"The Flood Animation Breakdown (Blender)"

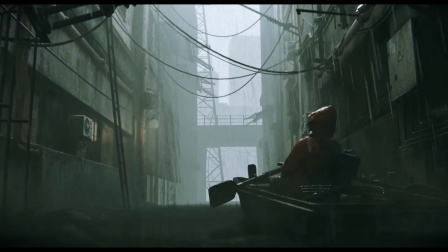0s
Hey everybody, hope you're all doing well. I recently put out an animation called The Flood, and with it I put out a tutorial on how to make the rain effects in the animation.
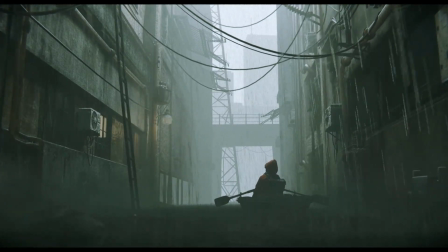9s
And in the comments there was quite a few asking for a breakdown of the scene,
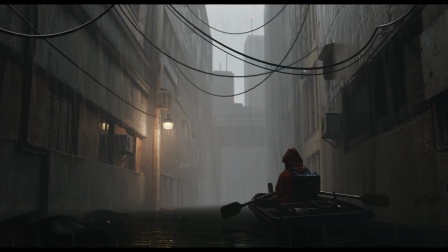13s
how to get the overall look, the lighting, the texturing, just kind of everything about it.
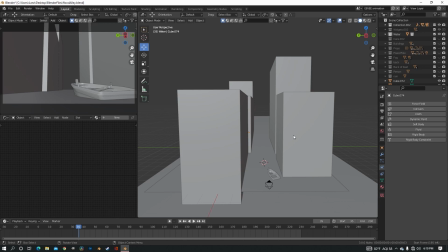19s
So that's what I'm going to do in this video. I'm going to break down the process, so let's begin.
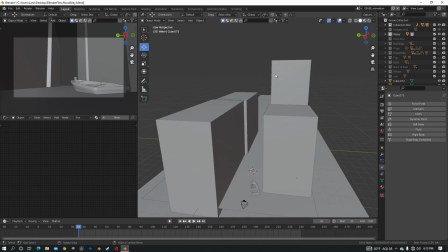24s
So like most people, I started off just blocking out the scene and trying to get a camera angle down,
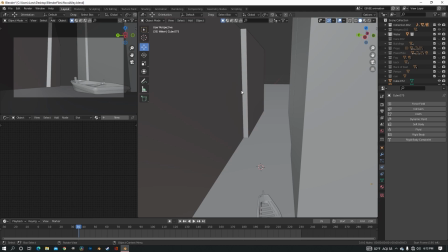30s
because once you get the camera angle you can build everything around it and you don't have to do as much work, because things that wouldn't be in the camera view you don't ever make because you already have the camera down, if that makes any sense.
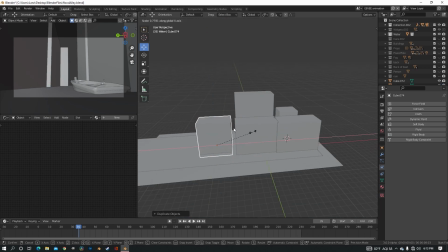43s
But I started blocking out the city, just moving cubes around to get the general shape and composition that I wanted.
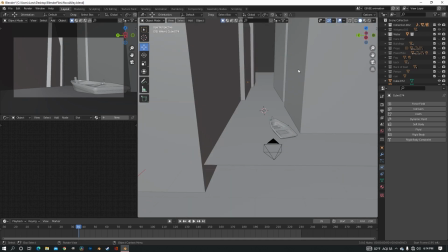51s
Now I don't do things in like an extremely specific order, so after blocking out things,
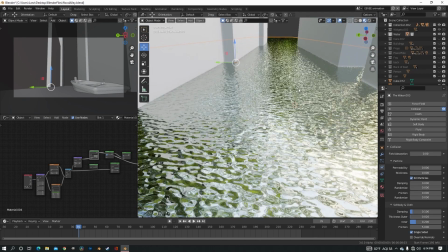57s
or I think actually before, I had this water material just procedurally made.
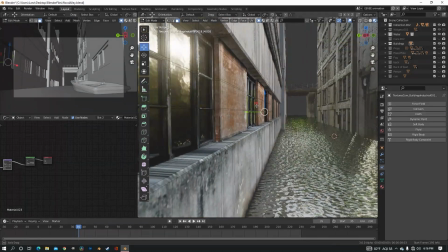62s
So the next thing that I did after that is texture the buildings.
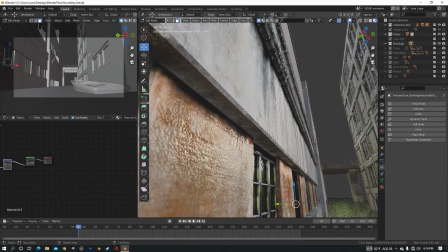66s
I just used images from textures.com and extruded pieces out, move things around to fit the buildings.
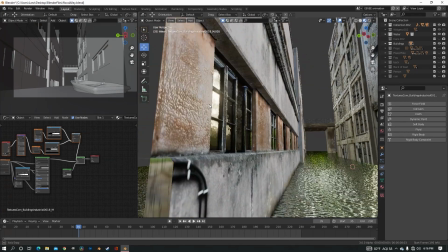72s
I also replaced the material on the windows so it would be glossy. I modeled this really simple bridge to put in the background.
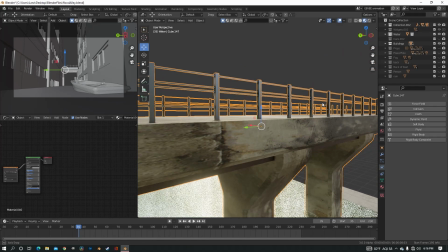79s
It's nothing special, very low poly, but you really barely see it in the final render, so it didn't really matter how it looked.
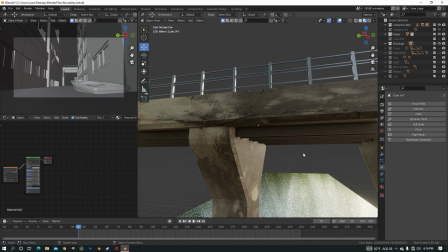86s
I just needed something to fill in a little bit of space. Next it was on to props.
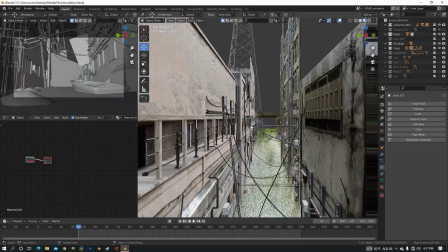91s
I didn't make all of this, I got a few things from different places.
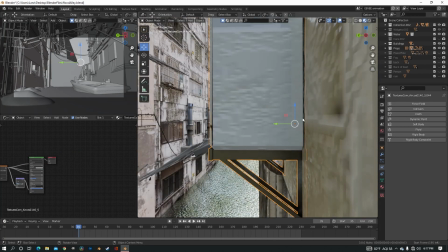95s
I did all the pipes, made the air conditioner by just taking a picture of an air conditioner,
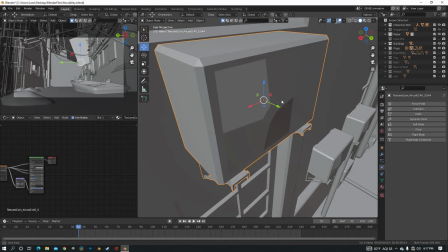101s
extruding it out, and I also just moved that piece out a little bit to make a little bump where the fan cover was.
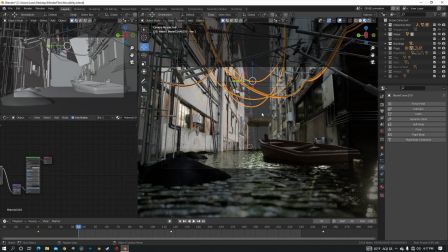108s
All of the wires are just curves, just draped them randomly across the scene. I always like putting something in the foreground.
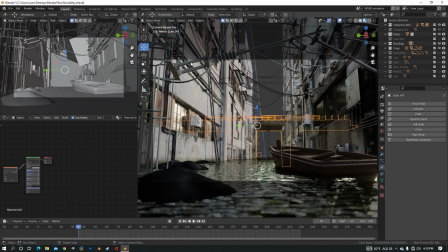116s
It just creates a nice depth to the scene, so you have something really close, some middle stuff, and then the background.
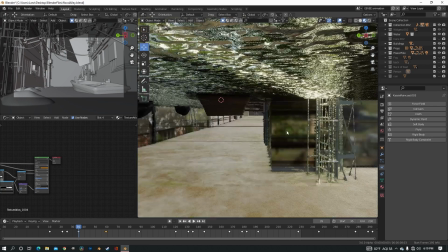123s
Now I needed a person in the boat.
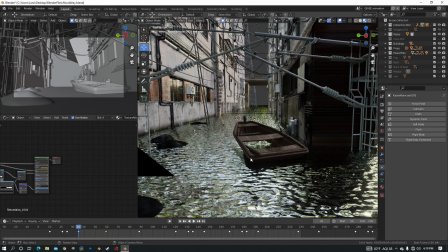125s
My vision for this scene was someone in a raincoat and they're just trying to find somewhere to stay, but it's raining, they're cold, they're lonely, and I photo scanned my sister and then just placed her in
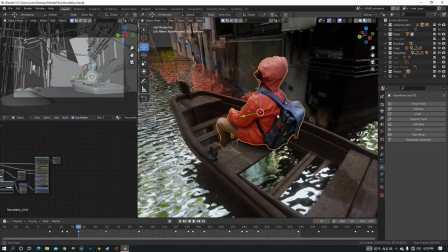139s
the scene, and it turned out pretty well.
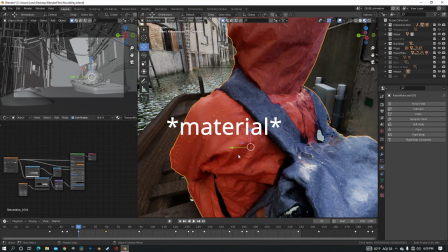142s
I even put this extra procedural that adds water droplets, and it's just using a Musgrave texture,
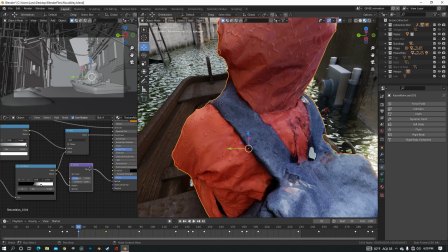150s
color ramp, and then I put it in the bump and also the roughness.
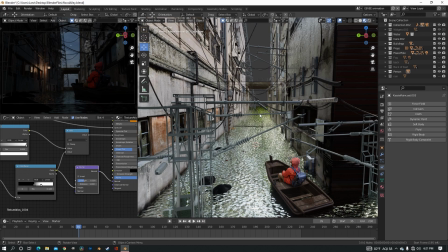155s
Since it'll be raining later, or it's raining in the scene, but I don't have the rain there yet,
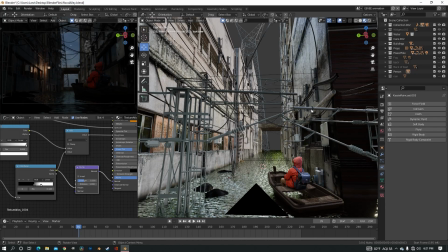160s
it needed fog and some like very soft white light. Not any super directional harsh lighting,
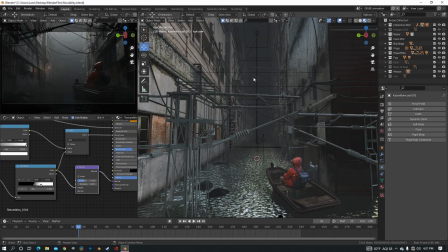169s
so I used fog and then area lights at the top.
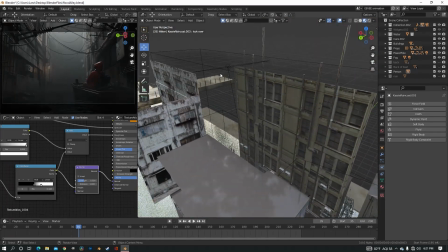176s
I have two, one that's kind of close to the boat and one kind of far away, just to kind of fill in some places.
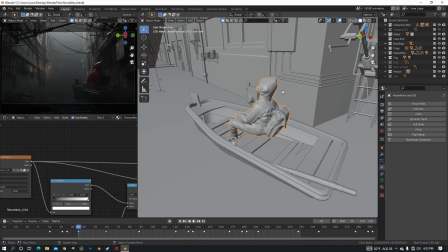184s
So that's what that looks like. I felt like the boat needed a little bit of extra stuff on it, so I added some things to the back of it.
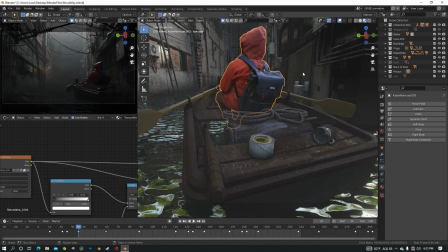191s
It was just from this asset pack I downloaded, which was like survival kit stuff.
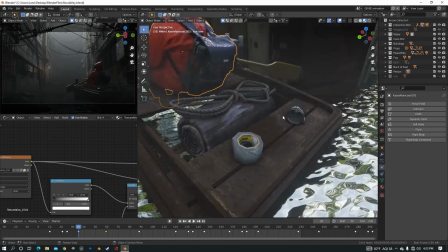197s
Has a sleeping bag, a rope, duct tape, and a cup. Now you can see there's just nothing in the back.
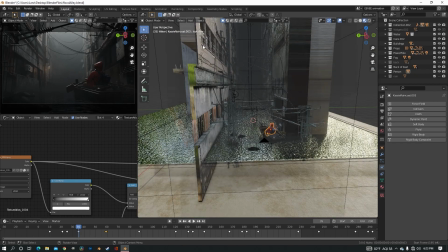202s
It's just fog, and you can't see anything in the back of the scene. So next I added the background elements.
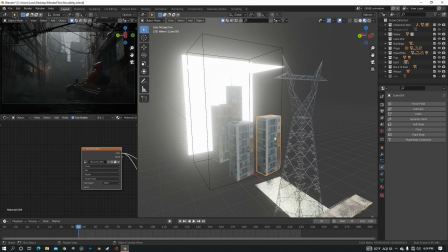211s
I just put two emissive planes on these buildings, which are just, again, textures from textures.com.
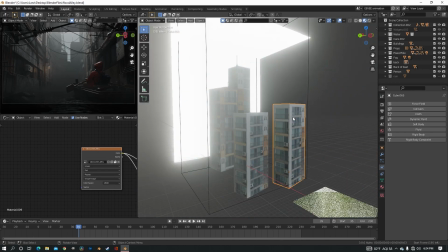217s
I projected them on there, added a block of fog,
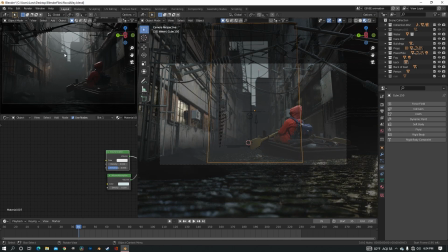223s
and then now you have a nice silhouette of these buildings.
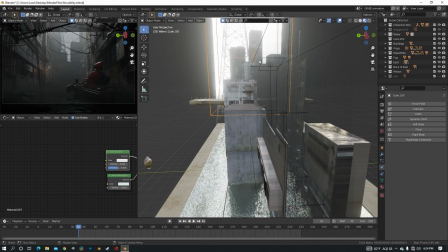228s
And then after all this was done, it was time to make the rain,
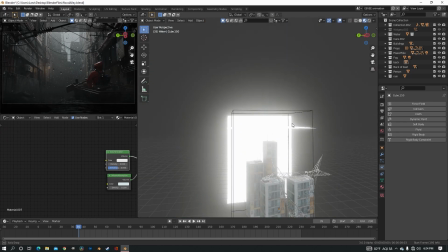233s
and the rain is just coming from a plane, and again you can see that in my tutorial if you would like,
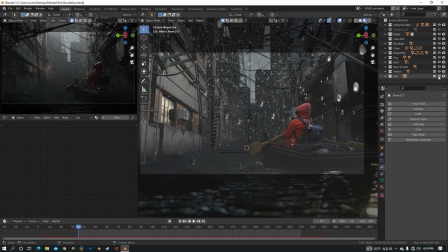240s
if you haven't already watched that. And just to present the rest of the scene, I'm going to turn the rain off because it kind of lags everything out a little bit.